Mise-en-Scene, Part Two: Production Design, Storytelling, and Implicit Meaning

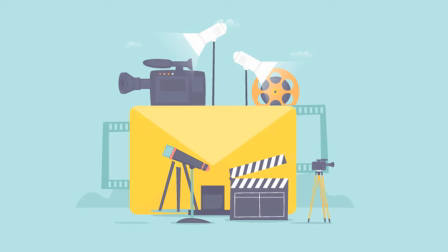As mentioned in our last video, production design does more than just provide locations in which to stage the plot events that make up movie narratives.
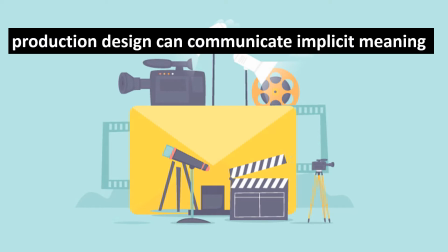Production design is also frequently used to communicate implicit meaning, meaning that, in the case of production design, is implied through visual elements, and that can either be used to provide the audience with story information,
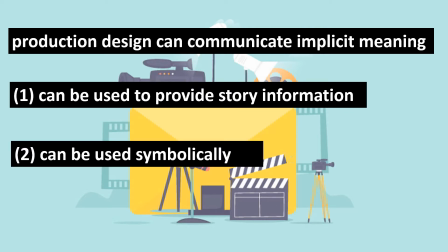to create symbolism, or to emphasize the movie's themes. In terms of how movie content, the story, is presented to viewers, the form,
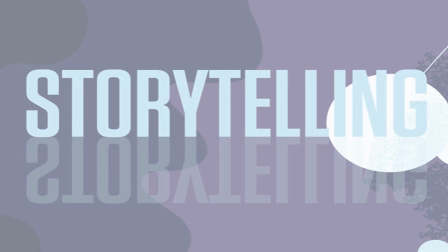using production design, both story and plot information are communicated through sets and props.
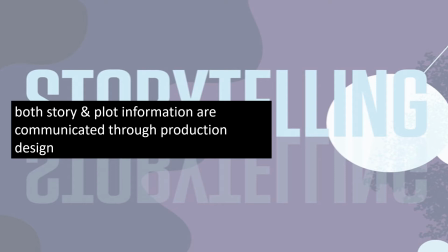This includes characterization, providing information about characters, as well as both story details and plot details.
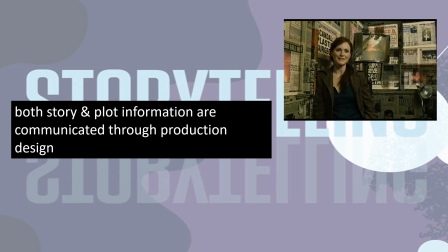So, for example, in this shot from the movie Children of Men, the newspaper clippings on the wall in the background of the shot provide the audience with backstory, background information that, in the case of the newspaper headlines, is never directly referenced in the film,
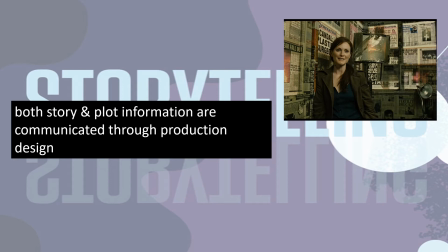but that helps the audience to fill in some of the blanks in terms of figuring out how the world ended up in the state that we see it in when the film begins.
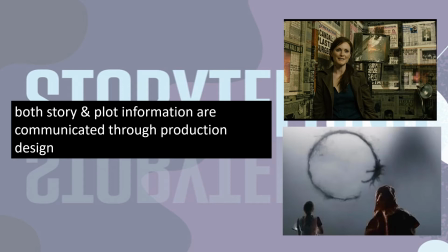Likewise, the plot of the movie Arrival revolves around the main characters learning to understand and communicate in an alien language that is based entirely on visual symbols. It was up to the production designers working on the film to invent that language, and then to come up with a way to represent it on screen,
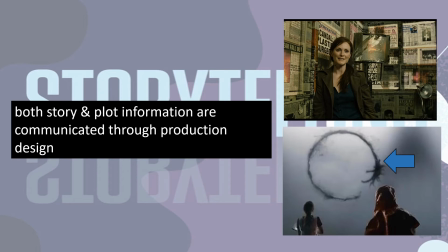as well as to find a way to represent the aliens and the humans communicating back and forth using these symbols, which is what we see in this shot on the bottom right of the screen.
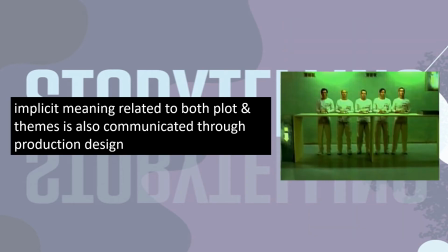Implicit meaning related to both plot and themes is also communicated through production design. For example, in Bartholomew's song, the high degree of conformity that characterizes the world of the film is visually
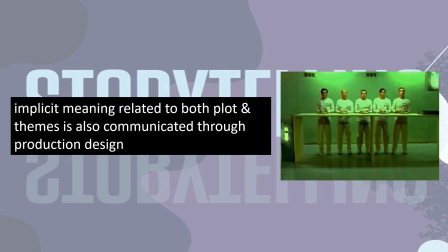communicated through the uniformity in the color scheme and decor of all of the rooms in the compound where the story takes place. This is production design. It's also communicated through the similarities in the physical appearances of all of the characters, costumes,
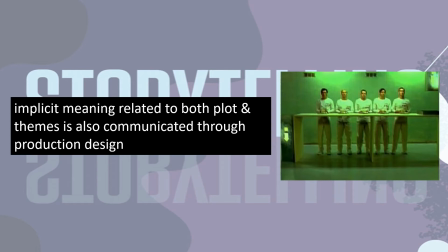hairstyle, makeup, and the way that their movements are all synchronized, staging and performance. So we see here all of the elements of mise-en-scène working together to help emphasize the movie's themes.
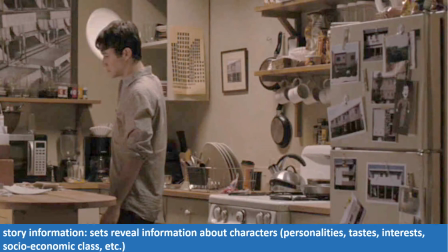One of the ways that production design can provide story information is through the information that sets can reveal about characters in the film, their personalities, their tastes, their interests, their socioeconomic class, etc.
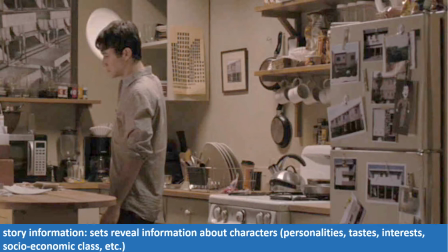This example from 500 Days of Summer is a shot that appears in the second scene in the film. It only lasts on screen for roughly 15 seconds, but in that time, the things that we see in the kitchen of Tom's apartment hinted information about his character that we learn in more detail later in the film.
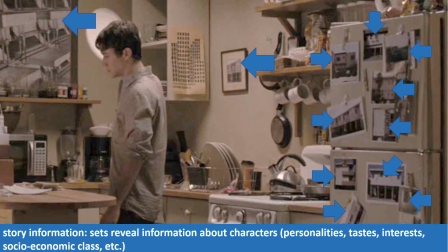Here, the photographs of historic buildings reflect his love of Los Angeles' architectural history, while the drawings connect to his failed dream of a career as an architect.
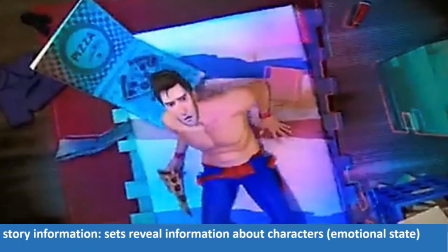Production design can also provide us with information about characters' emotional states. In this scene in Spider-Man Into the Spider-Verse, Peter B. Parker's depression, his loss of confidence,
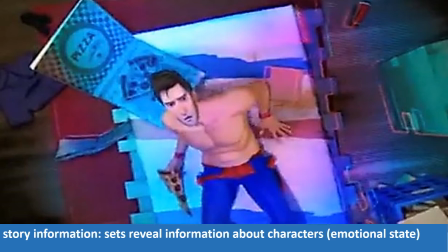and the crisis he faces concerning his commitment to his superhero mission, all of which are precipitated by the failure of his marriage, are reflected in the discarded clothing and takeout trash littering the floor of his apartment, his unmade bed,
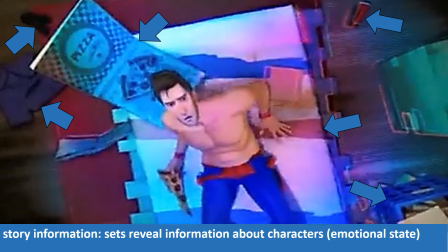and the fact that we see most of his possessions still in boxes, suggesting he has not yet been able to bring himself to unpack them.
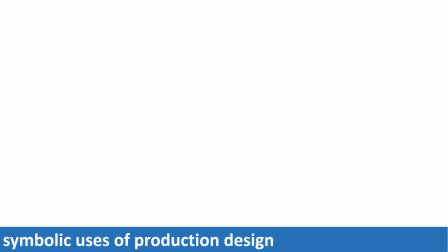In that same film,
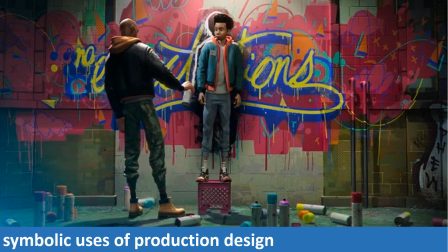we also see an example of the symbolic uses of production design in terms of the mural that Miles paints towards the beginning of the film, and that functions in the movie as a motif related to both the coming-of-age and superhero plots that make up the movie's narrative.
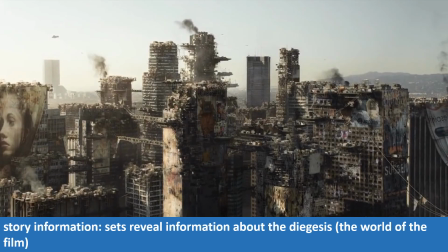In the same way that sets can provide us with visual information about characters, they are also frequently used to provide us with visual information about the world of the film. In the movie Elysium, the desperate and decidedly dystopian condition of Earth in the year
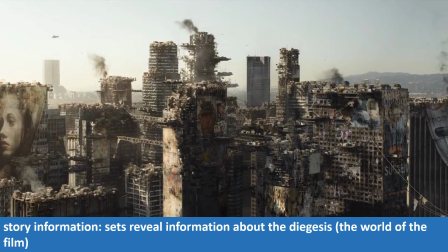2154 is perfectly encapsulated by this shot of Los Angeles from early in the film. The rundown state of the buildings suggests the high level of poverty among those still living on Earth, while both the accumulation of trash and the smog hint at the rampant environmental devastation that is ravaging the planet.
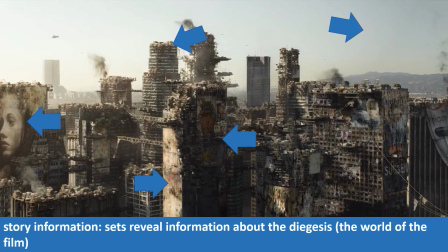The massive billboards hanging from the buildings suggest materialism and overconsumption, while the ramshackle structures crowding all of the available space on the roofs of the buildings hint at overpopulation. Finally, the police helicopters circling overhead provide a glimpse of both the police
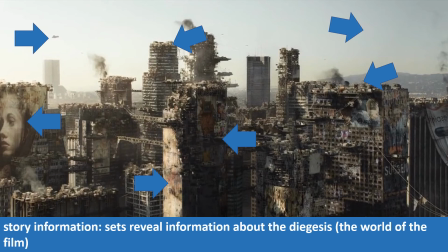state and the widespread civil unrest that characterize life in the city in the film.
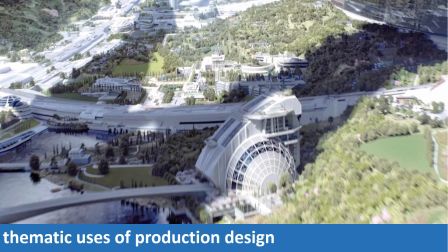The contrast in the film between the conditions in Los Angeles and those on the off-world colony of Elysium illustrate the ways in which production design can be used thematically. In this film, the inhabitants of Earth are made up largely of the poor and the working class,
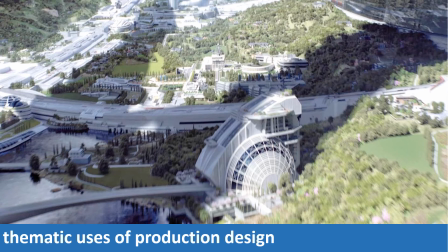who are exploited for their labor, while the wealthy all live in luxury on Elysium. The class inequalities that are at the center of the film's plot, and are also one of its major themes, is emphasized by the striking visual disparities between these two locations.
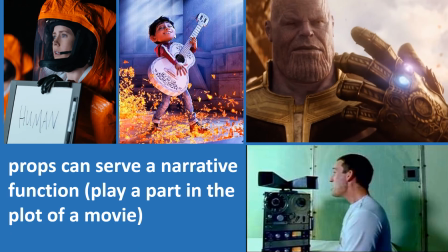Like sets, props can also serve both a narrative function and a thematic function in movies. The whiteboards that the humans use to communicate with the aliens in Arrival, Ernesto de la Cruz's guitar, the theft of which is the event that sets the plot in motion in Coco,
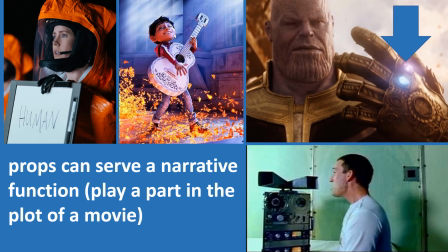both the Infinity Stones and the Infinity Gauntlet in Avengers Infinity War, and the reel-to-reel tape recorder in Bartholomew's Song are all examples where props play a major part in the plot of the movie.
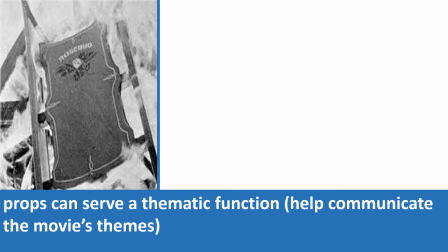One of the most famous examples of a prop that is used to communicate implicit meaning related to a movie's themes is the sled in Citizen Kane, which connects both to the title character's lost childhood and to the movie's ruminations on what gives life meaning,
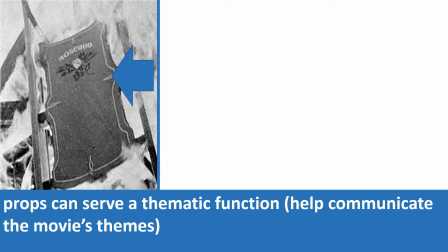as well as the existential question of what any one individual life amounts to in the greater scheme of things.
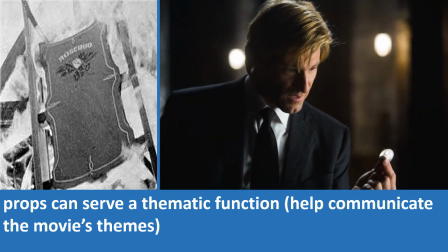We also see the thematic use of a prop in The Dark Knight,
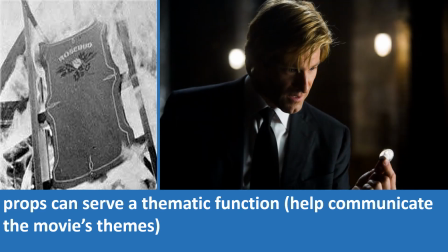in which Harvey Dent's habit of flipping his lucky coin at pivotal moments in his life takes on thematic significance after a tragic loss drives him to give up the fight for justice and become a villain bent on revenge.
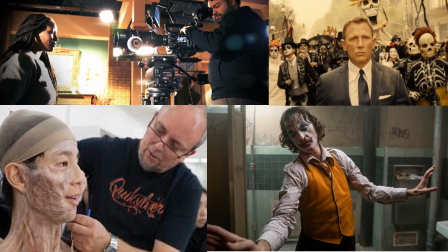Harvey Dent's coin in The Dark Knight, as well as the things we learn about Tom in 500 Days of Summer and Peter B. Parker in Spider-Man Into the Spider-Verse from the decor of their apartments, are also examples of the ways in which production design can additionally be used for the purposes of characterization.
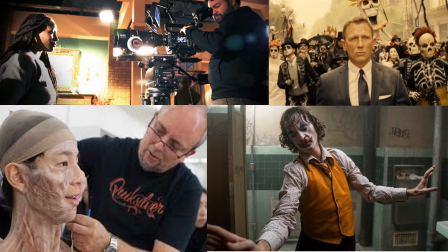Our next video will take a look at the ways in which a movie's mise-en-scène can also provide characterization through costumes, makeup, and hairstyles, as well as through staging and performance.